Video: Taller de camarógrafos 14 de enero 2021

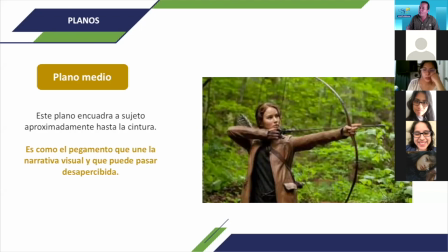970s
No es lo mismo irse de un plano general a un plano detalle o a un plano cerrado. Tenemos que tener algo que nos hile visualmente la narrativa. Y el plano medio es muy utilizado para esto, ¿ok?
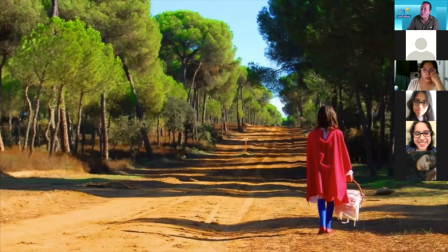987s
Entonces, ¿qué sucede? Cada plano está pensado y está diseñado para que ustedes establezcan una narrativa.
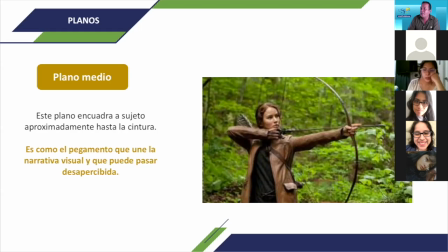994s
Así como lo vimos en el taller de la de Touchwell, donde en una regla de 5 planos componíamos situaciones, componíamos un producto audiovisual, lo mismo va a suceder para nuestra publicidad, para nuestro documental y sobre todo para nuestras películas,
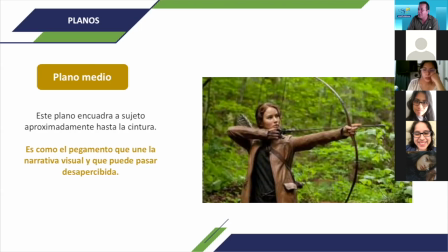1011s
porque lo que ustedes quieren hacer hoy en día y van a hacer son cortometrajes donde cada uno va a tener una función. Función de productor, función de script, función de asistente de producción, función de editor, función de director de fotografía, que vamos a hablar un poquito más adelante de esa labor y de cada una de estas que las comprendo.
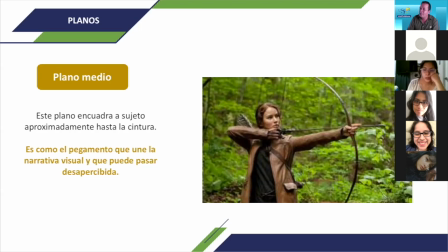1030s
Pero principalmente, apréndanse los planos, ya ténganlo en los mentes. Cuando ustedes agarren su celular, cuando ustedes agarren una cámara, ya tienen pensado el plano y por qué lo van a hacer. No van a grabar a lo loco,
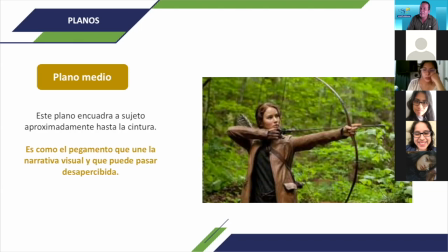1043s
tienen que grabar bajo un esquema que puedan editar y que ese sea atractivo para nuestro televidente.
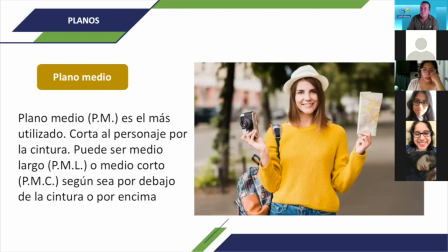1051s
Ok, entonces en el plano medio, como les comentaba, cortamos al personaje. Hay plano medio largo, plano medio corto, que está por debajo de la cintura o por encima de la cintura.
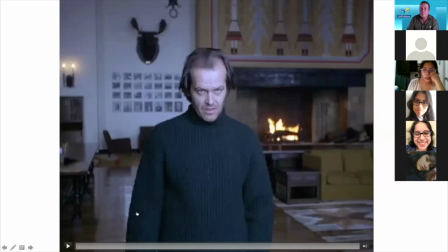1063s
Y pueden jugar con él en base a situaciones, ¿ok? Situaciones que van a ir componiendo con movimientos, según sea la actuación y la narrativa que vamos a implantar a nivel audiovisual.
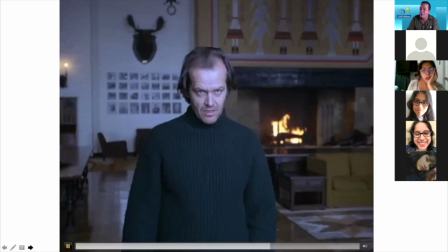1080s
Fíjense, es un sitio muy pequeño, pero es un plano medio largo que se va acortando a medio corto, porque ya comenzamos a combinar todos este tipo de planos, este tipo de situaciones, ¿ok?
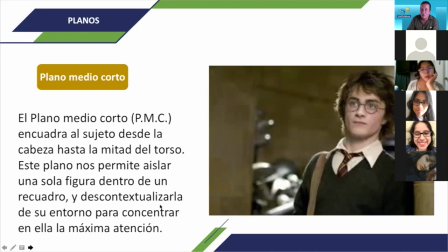1092s
Entonces, el plano medio corto encuadra al sujeto, fíjense cómo está Harry Potter por acá, desde la cabeza hasta el torso, ¿ok? Y lo hacemos como un recuadro.
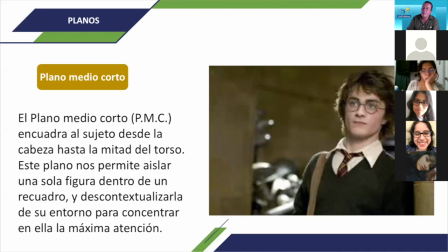1109s
Se utiliza para descontextualizar y para unir tomas en realidad.
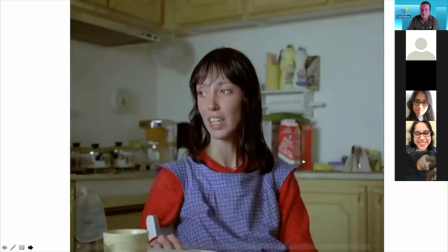1114s
Lo que queremos es llamar la atención de la acción de este personaje. Entonces, cuando tenemos un plano, fíjense, esta chica está en el torso, en un simple plano vamos a resumir una situación, una sensación, los cuales vamos a unir con otros planos, obviamente.
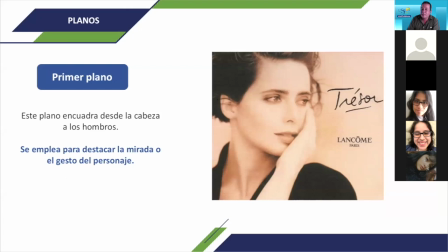1129s
Ups.
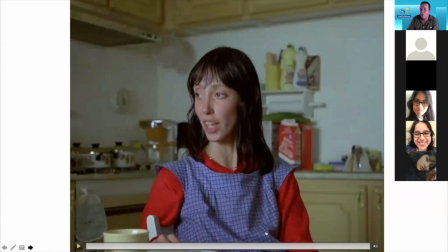1132s
Okay. Hay un diálogo, pero el diálogo está en el plano medio torso, concentrándonos en esta persona.
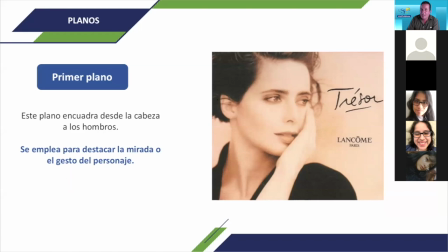1139s
Vamos a tener el primer plano, que es el que encuadra la cabeza, los hombros, ¿ok? Y se destaca para las miradas, más que allá que el plano detalle. El gesto del personaje utilizado en videoclip, utilizado en una cantidad de cosas.
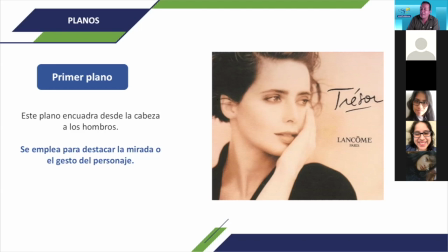1156s
Les pido siempre, vean televisión, vean cine, estudien, vean, comparen los planos, porque los van a ver a lo largo de todo tema audiovisual y cuando ustedes los vayan a construir tienen que tenerlos memorizados.
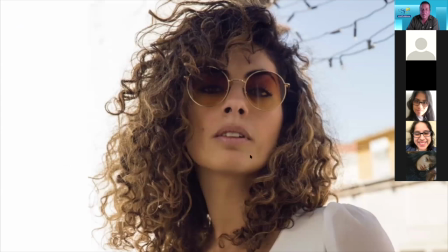1173s
Entonces, este plano medio, primer plano, les va a permitir concentrar la atención sobre personajes, ¿ok? Sobre personajes que pueden ser, en este caso,
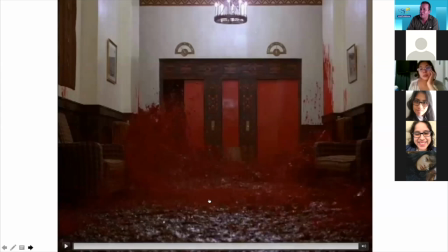1190s
fíjense, es un simple grito, un simple plano que se hizo con el chico para brincar en una escena de toma a toma, ¿ok?
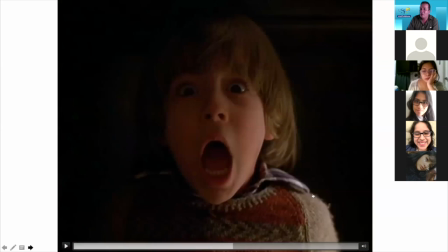1198s
Acá lo tenemos. El chico haciendo una acción. ¿Ok? Entonces, en el amanecer vamos a ver una cantidad de planos que son utilizados.
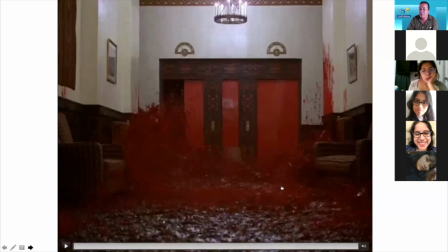1208s
¿Ok? Planos abiertos que nos van a contextualizar en base a situaciones, pero cómo los vamos a ligar.